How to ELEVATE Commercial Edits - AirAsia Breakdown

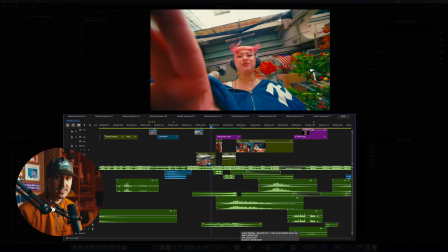If you get the gist by now, everything is basically just a combination of ambient sounds,
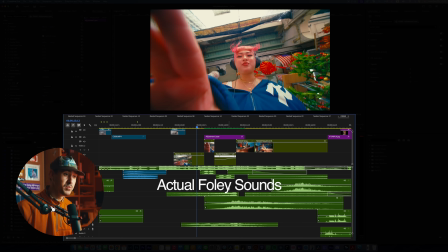actual Foley sounds that match the movement, and then risers and whooshes, if you know anything about my work.
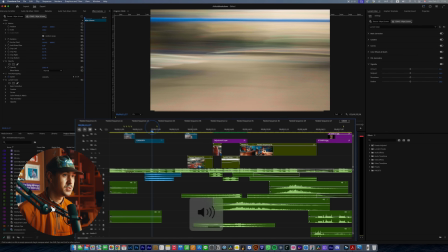Let's just play this through with the sound effects.
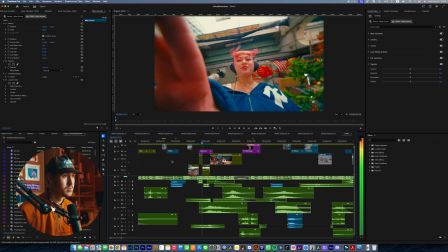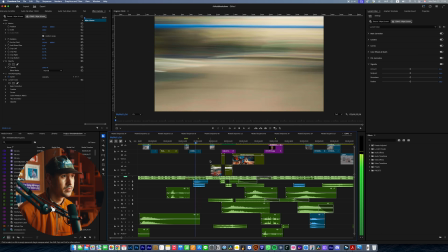This is another, just one of those motion whip things that I've added here just to add a little, it's a cheat.
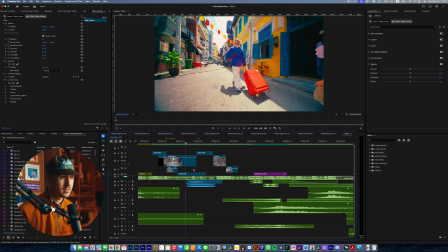It's not the most like enjoyable way to add transitions, but sometimes when you need an extra transition, camera flashes and motion blur whip things are the easiest thing to add in.
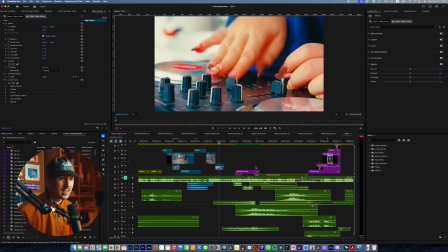Oftentimes for these like really dramatic transitions and things that you really want to enhance, I like to add metallic risers.
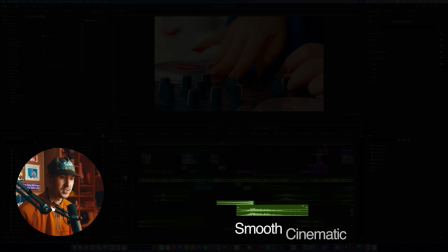And on top of that, I like to layer that with different risers. So we've got a smooth cinematic whoosh, a metallic riser.
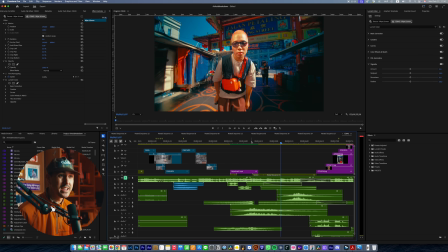We've got these DJ sounds. And then you want a big impact right as he catches that camera.
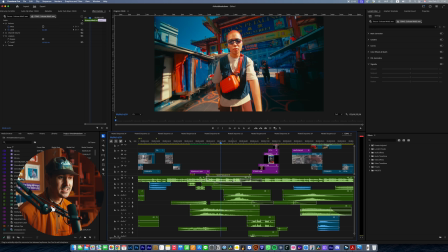After she's spun and he's caught it, I wanted to emphasize this sort of like ringing kind of disorientation. And what I like to do oftentimes is add what's called a low pass, which basically muffles the music.
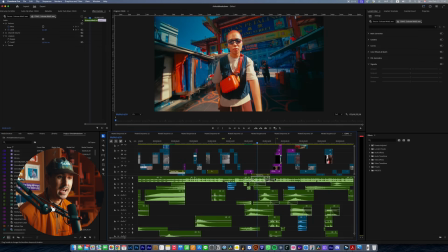And then I've crossfaded that back into the actual song for the rest of the video.
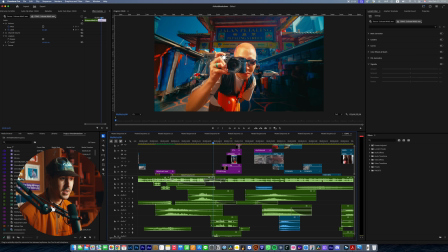So here's the same track. I've just put a little cut here, splice, Command W, whatever, and then just crossfaded it across the low pass version and the regular version.
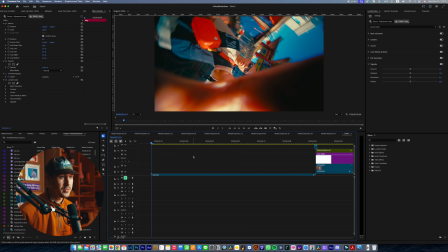As you can see here, it gets back to the regular sounding. Here we just have Heap hold the camera, and I've basically guided it to this final position.
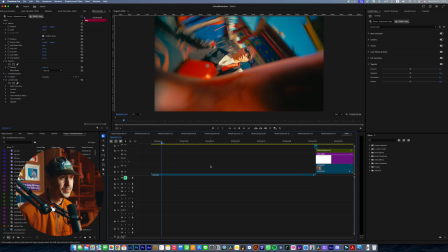And then I've just had him bring up his camera. That's it. This next sequence here is pretty interesting.
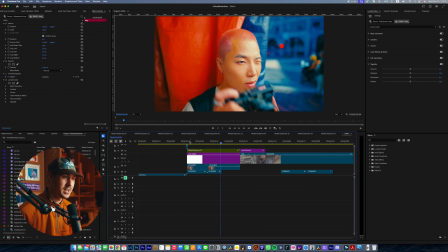It's basically, I've showcased this on my Instagram a lot, but it's basically this fake printer effect. This coupled with this flash and printing sound are a great way to kind of like introduce a person in a new location.
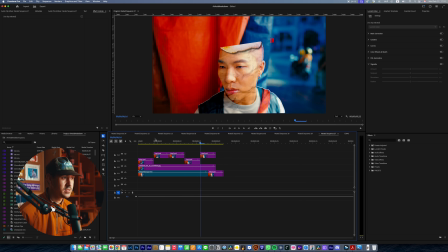What I've gone ahead and done here is I've actually created multiple.
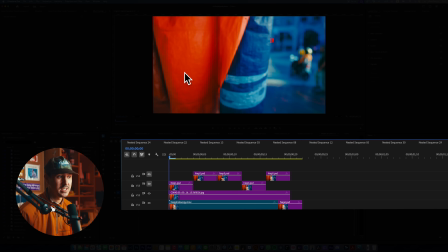So this is a scene with Heap. It's just a single scene of Heap like sitting here and then just bringing up his camera. What I've gone ahead and done is I've gone in and removed him through generative fill in Photoshop.
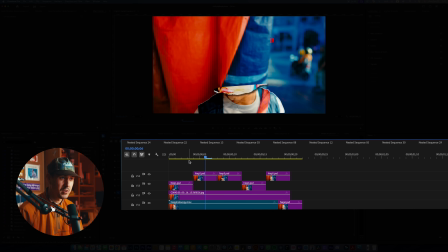I've gone ahead and done frame by frame, redrawing him out over 4 frames each in this paper texture thing. So I've cut him out, I've brought it into Photoshop, and I've overlaid, soft lighted some paper textures and added this rip. So it looks like over 5 frames, he's printing himself out.
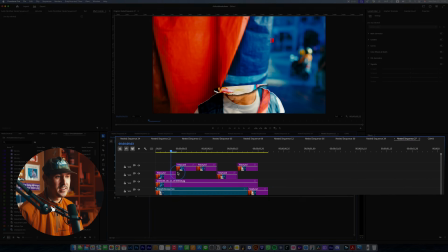And this takes a few extra minutes, but it's a lot of fun, and it's a great way to really add emphasis in your transition.
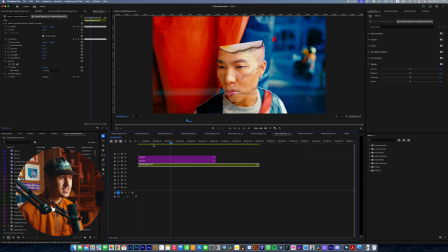And so the other thing I've added is these 2 laser things.
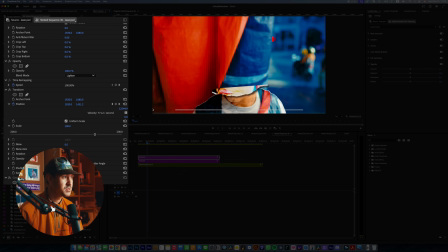Yeah, these are just lines that are like on soft light, I think, or lighten, and I've just blurred them out with directional blur, Gaussian blur,
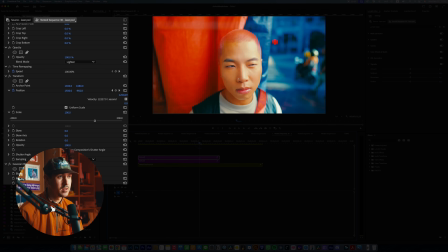and I've just moved them kind of along with this printing effect,
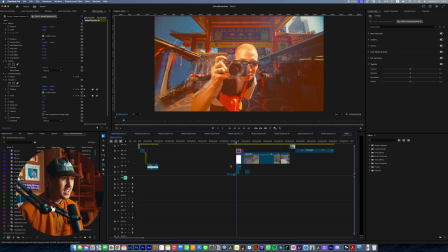just to add a little bit extra visual interest. In terms of sound effects, this is where this shines.
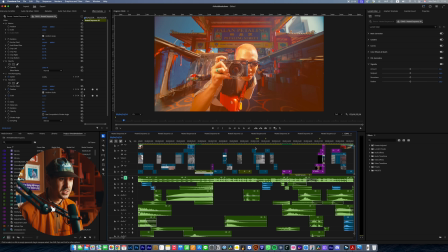I've added like that printing sound effect.
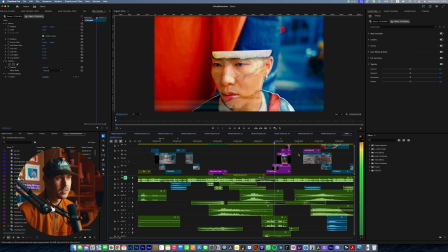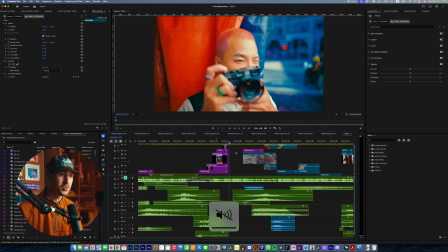As well as a whoosh as he brings up his camera, and then it goes into this sequence of him kind of like through his viewfinder.
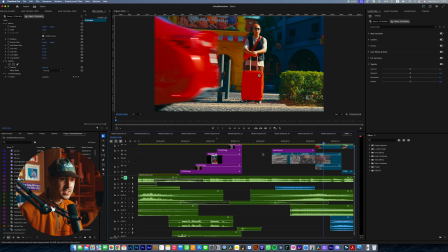And this is basically just a viewfinder that I made in Photoshop.
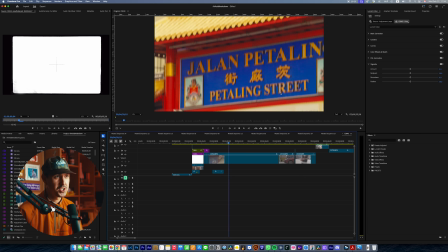And I've just taken my zoom lens and I walk around the street and I just shot random movement,
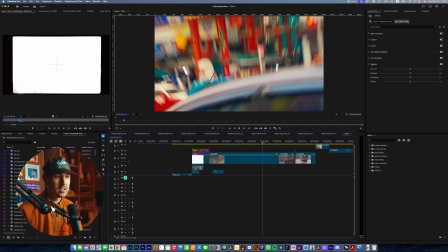like following people moving and just zooming, just chaos.
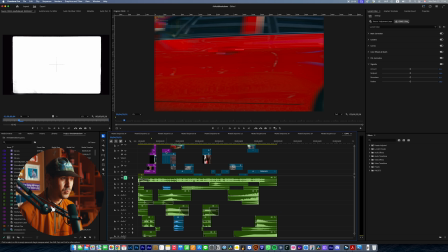And I wanted to cut that with that overlay, and that with like
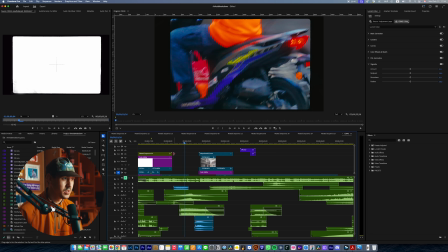motorbike sounds was a super easy way to showcase this.
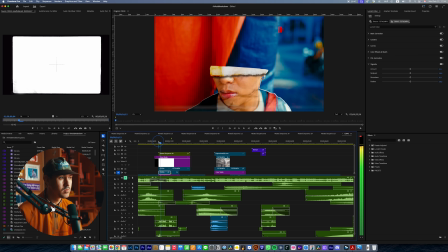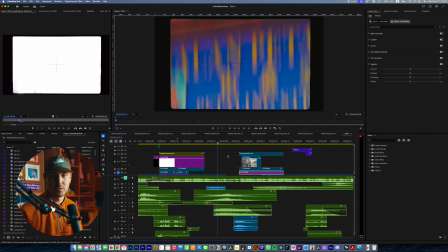That motorbike sound is really what brings it all together. I think there's like 3 cuts here.
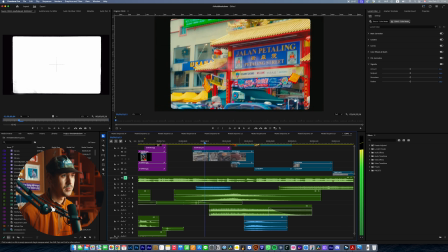You can see right here. 1, 2, 3.
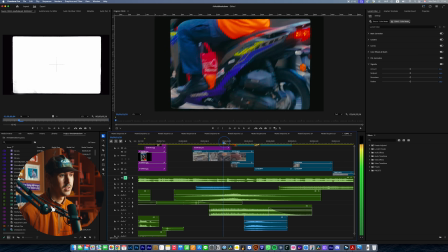This is just movement, and it's a wide movement tight shot.
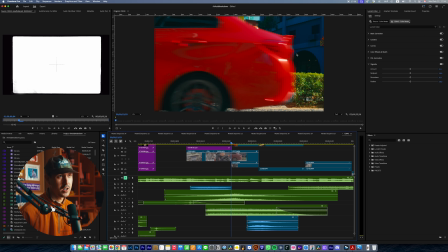And as this red car drives past to reveal heap, that's the transition I get from coming out of kind of like this viewfinder mode back into like real life.
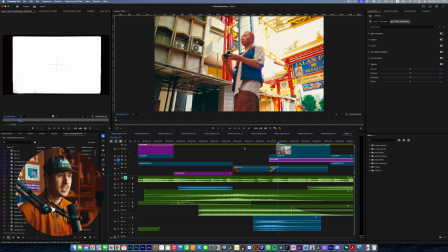So we have chaos, chaos, chaos, and then it shows heap again with the 2 bags.
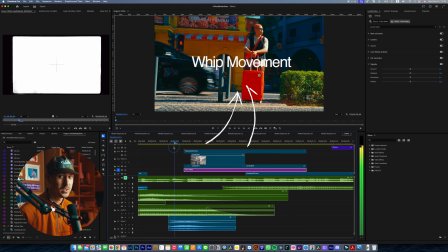And another, I don't know if you catch it, another one of these whip movements. Super easy, super lazy, but effective.
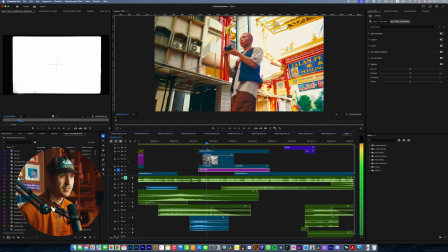And then before we enter this final phase here of them together again, I just have a couple movements of kind of like hero shots here.
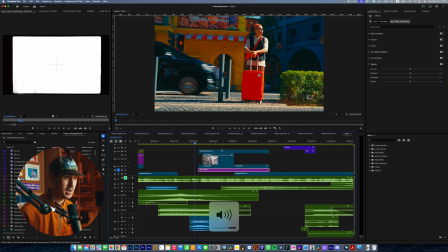Let me pop it on with the sound effects.
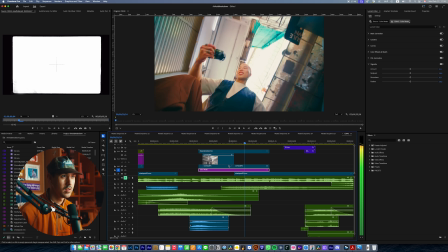And this shot I've got heap,
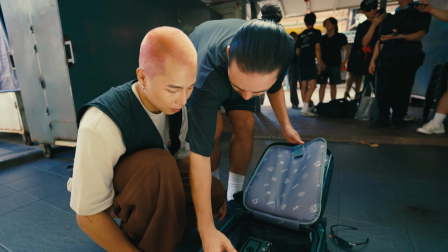he's actually just closing the suitcase on top of a 10mm shot that we have right inside the suitcase.
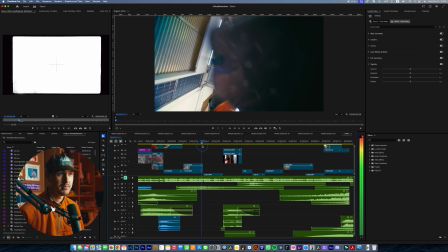Moving along, we have this scene of them together, and if you notice, right as he closes the suitcase,
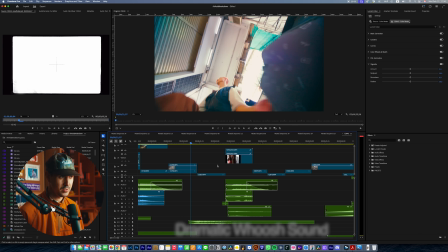I have this huge dramatic whoosh sound, and it also coincides with this slight zoom in movement.
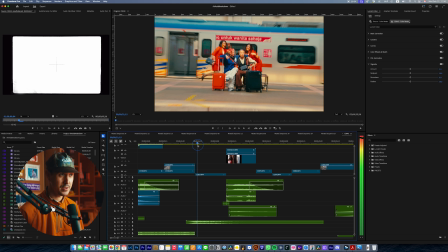This is all done in camera, and with the sound effects, the
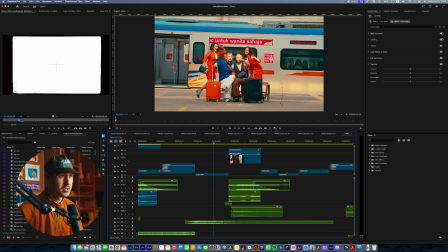sound effects really bring that together.
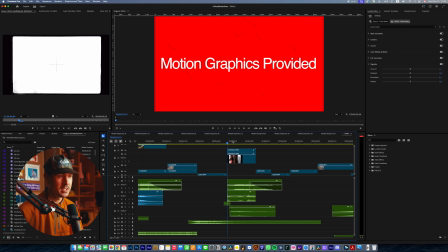I've got some sound effects here as well, and these motion graphics that they provided, instead of like a regular flash, this is like these red scribbles.
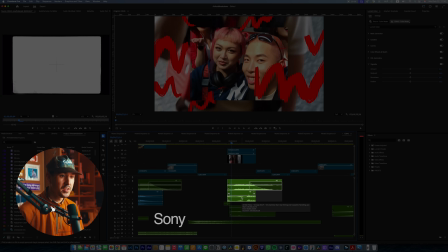This sound effect was just recorded on this actual Sony Cybershot that I shot this on.
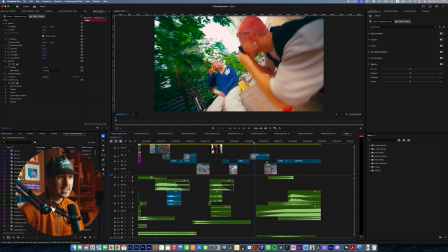These last few shots are all shot on the Laowa 10mm. They're just super wide movement shots.
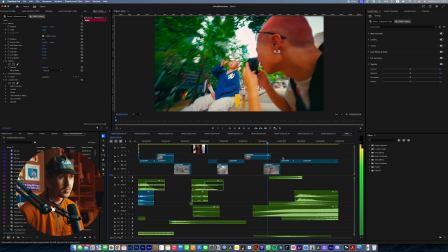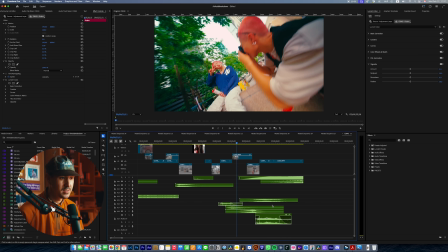And the sound design is basically just a combination of whooshes, suitcase rolling,
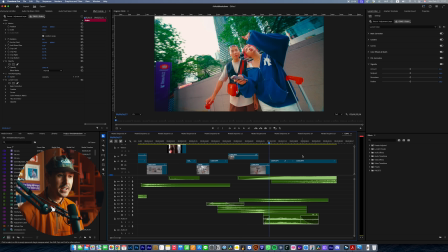and the final transition is
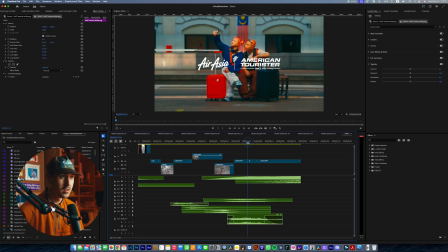this final shot of them at this train station again, taking a cool selfie with the logos. And if I just break down the actual shots that bring us to that final conclusion,
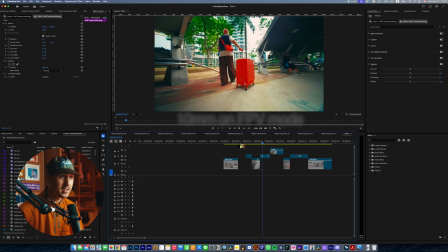here I'm just working with the 10mm on the FPV mode again, and I'm just trying to follow them. This is on the PTF because it's locked.
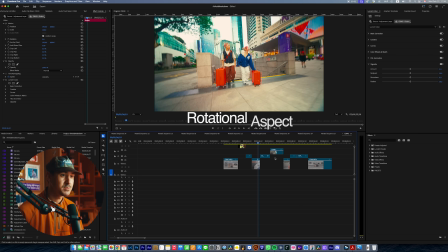These are obviously, you can tell there's like a rotational aspect. This, I'm just trying to keep him central.
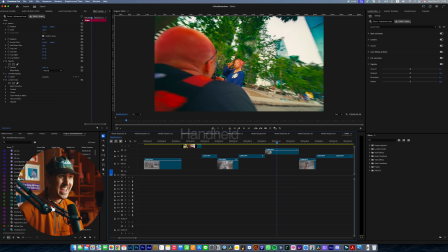These are just the raw clips. This is handheld on the 10mm, me just trying to get some different movements.
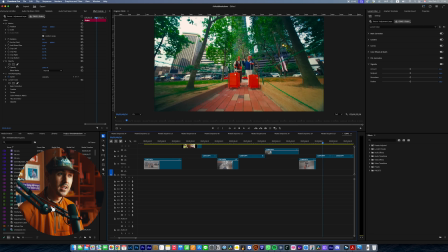Again, this is handheld. And this is, again, handheld. They're walking past me.
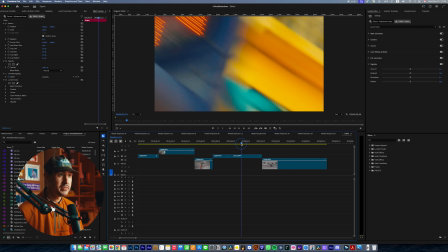This clip is actually shot from previously, that same kind of like chaotic intersection clip.
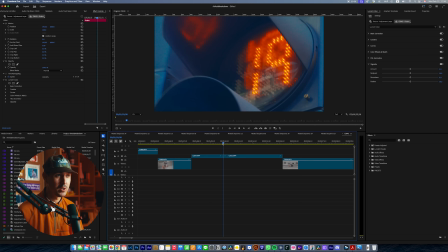I just clipped one of these movements here where it's like a zoom and a whip out. That's all handheld.
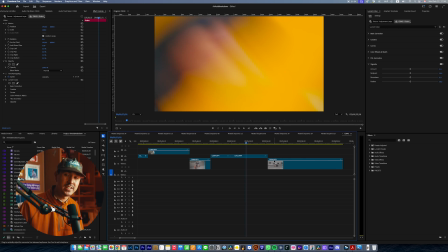And these sort of handheld movements are great to incorporate into your transitions, and something that you could really easily achieve and film on location.
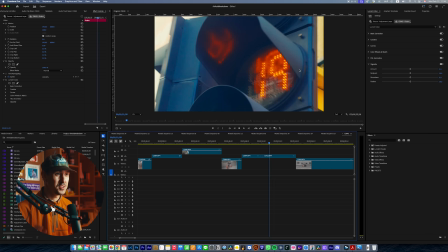Just after you've shot your main clips, just go ahead and get crazy with your movements, whip your camera around, do random zooms, stuff like that.
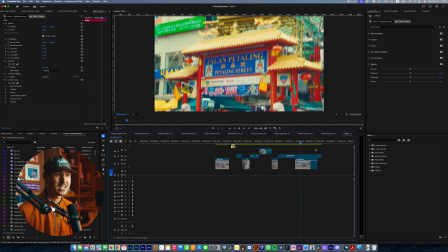It's something that you won't expect how much you can end up using them in final edits,
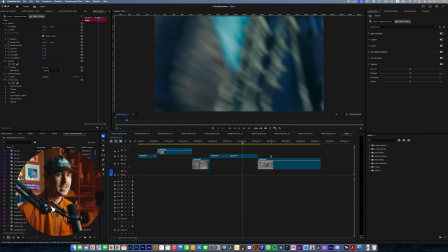but as long as you shoot them, it takes like an extra 2-3 minutes to get like 2-3 minutes of just random footage of movement and zooming, and it's great to have a zoom lens for this particular situation. 2470 works, a 70-300 or 200 or whatever. Anything you have works because it's not about the quality of the actual content,
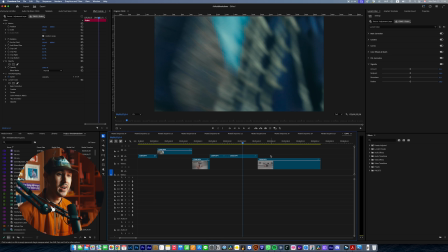but it's more about the movement and the blurring that you can go ahead and couple with sound effects to make look really
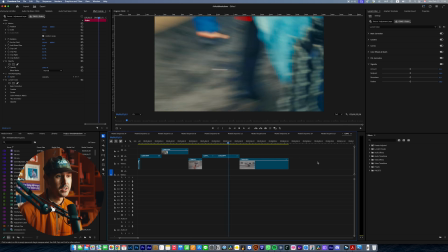enticing and add a level of dynamic movement to your final video. This final shot, again, it's all handheld,
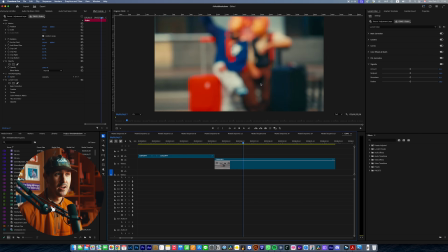and it's just me zooming the camera physically in and out and doing some movement.
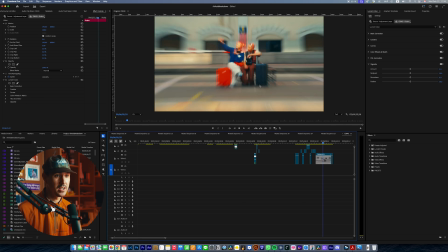And if we just watch this through its entirety, you can tell like I'm getting wide, I'm getting tight.
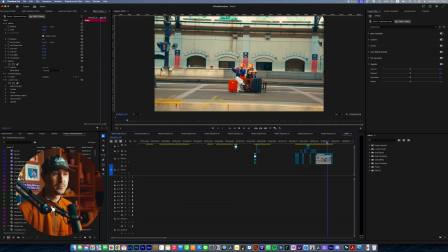I'm doing this a couple different times. And I like to take these for extended periods of time because you don't know exactly which cut is the best cut.
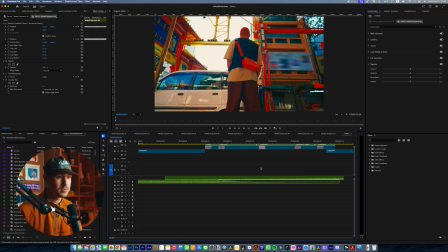And yeah, if we just watch that with the final sound effects one more time.